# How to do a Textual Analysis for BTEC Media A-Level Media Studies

So in this video, we're looking at textual analysis using an example of a key scene from Dracula 1958.
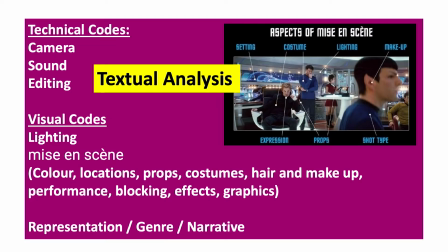8s
When doing your textual analysis, you need to analyse the following: technical codes such as the camera work, the sound and the editing. You need to look at the visual codes such as lighting and mise-en-scène, which can cover colour, locations, props,
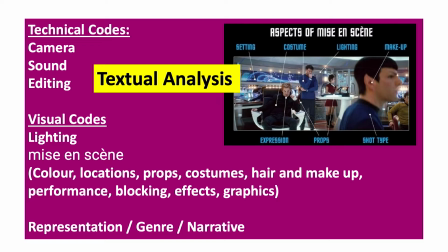23s
costumes, hair and makeup, performance, blocking of the actors, what effects have been used, if there have been any graphics been used. Then you also need to analyse representations, analyse the genre and then the narrative.
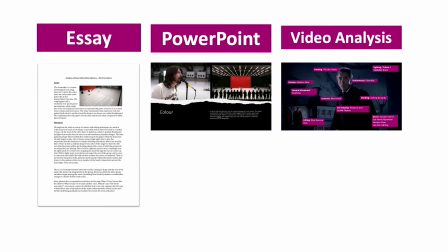36s
How you format your textual analysis: you could do it as an essay format where you have screenshots and paragraphs.
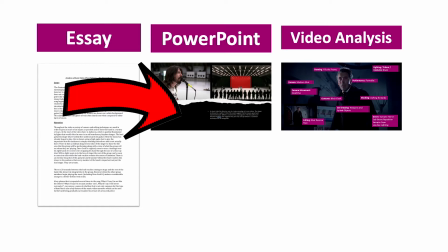43s
You could do it as the PowerPoint where you have an image on one side and you've got your text on the other side.
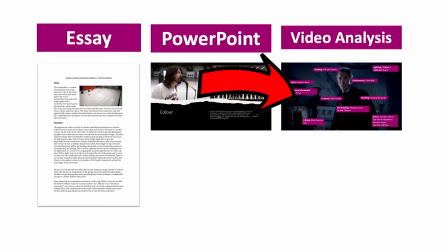49s
Or you can do a video analysis using PowerPoint, which is what I'm going to do in this video. So when you do this in a video essay format, I do recommend that you rehearse what you're going to say beforehand.
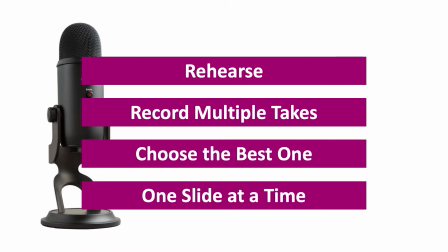61s
You might want to record multiple takes, choose the best one, and maybe do one slide at a time. So this is basically what I am doing right now. I'm literally recording straight onto my PowerPoint, rehearsing it. I'm doing more than one take, so I'm going to choose the best one, and I am just doing one slide at a time to make it easy for myself. And I can always go back later and change that voiceover if I need to on separate slides.
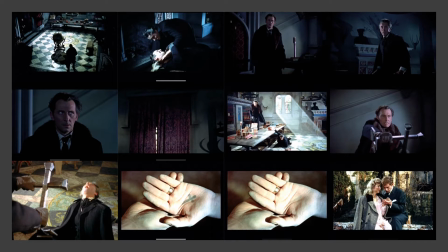87s
In my textual analysis, I'll be looking at these shots in the final sequence of the film that I have chosen.
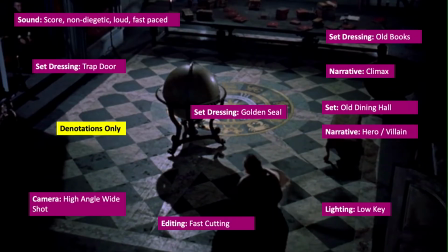96s
So for my analysis, my video analysis, I am taking a screenshot, I'm making it full size to fit the entire slide, and I'm adding denotations only. So basically the techniques and what I can see. So let's go through this example.
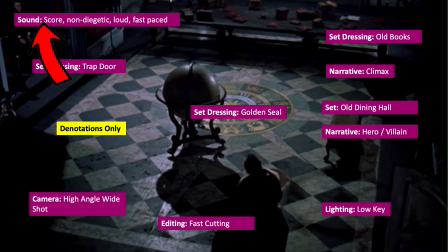112s
So for sound, all I've put down is score, non-diegetic, and it's loud and it's fast-paced. In terms of set dressing, I've got trapdoor, golden seal, and old books. In terms of the camera, it's a high angle shot, it's also a wide shot.
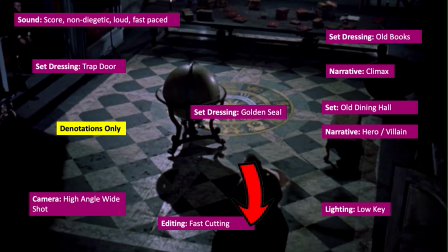129s
In terms of editing, it's fast paced, it's fast cutting. In terms of lighting, it's low key lighting. In terms of the narrative, we have a hero, we have a villain. And in terms of narrative, this is the climax of the film. So I'm not analysing anything at this point, I am just pinpointing the techniques that have been used.
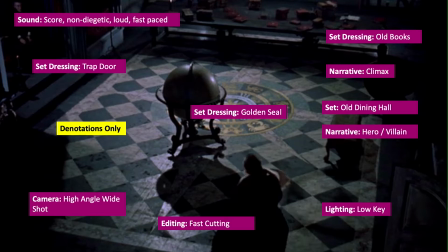149s
So if I was to analyse it, this is what I would say. So the score is non-diegetic, loud and fast-paced to make it exciting and dramatic. The trapdoor would suggest that Dracula is trying to escape down into the cellar.
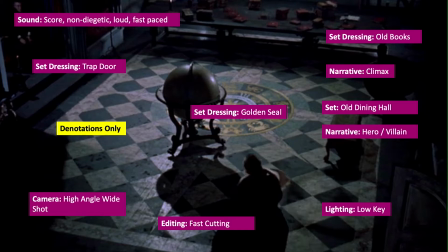163s
The high-angle wide shot lets the audience see the entire scene and see the relationship between the two characters. In terms of the editing, it's fast-cutting to make it more dramatic and exciting. Also lighting low key because it's a horror film, so it needs to build up tension, needs to be horrific.
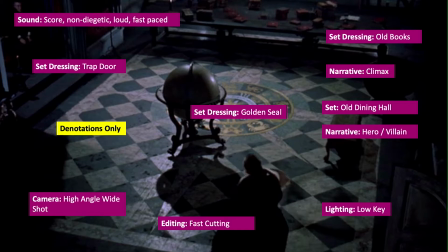180s
So one way of doing that is use low key lighting and just to show the darkness and the danger that the hero is in. In terms of the old dining hall, it suggests wealth, so character is a wealthy character, along with the golden seal suggests how rich he is in this like large castle.
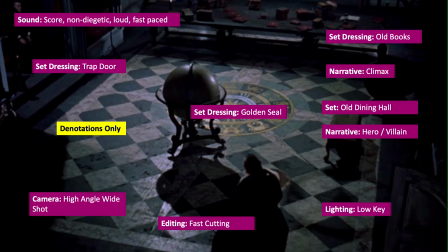197s
The old book shows that he's well read as a character, Dracula, so he is very intelligent. And in terms of narrative, you got the hero, so he represents good, and we have the villain who represents evil, and we'll go into more about the narrative and the characters as we go along.
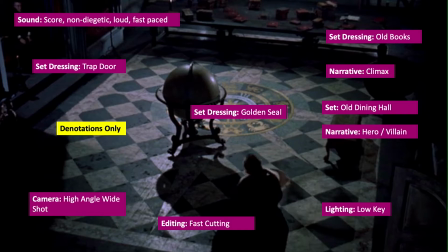213s
So that is my example, how I would do my analysis. So I've not written any paragraphs down or any sentences down. I've just got my denotations to help me as I go through it. You can do bullet point notes if you want to in the notes section of the PowerPoint to help you as you do this.
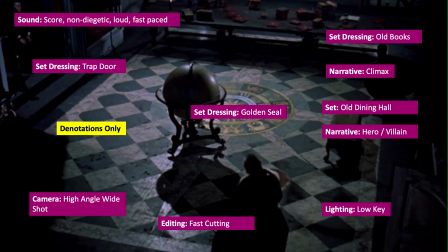231s
This is why you want to practice and you want to rehearse so you know what you're saying and it sounds right. You can always go back and do it again later if you need to. So I'm only doing this one slide at a time. So I'm now going to stop the recording, move on to the next slide, and then do that analysis.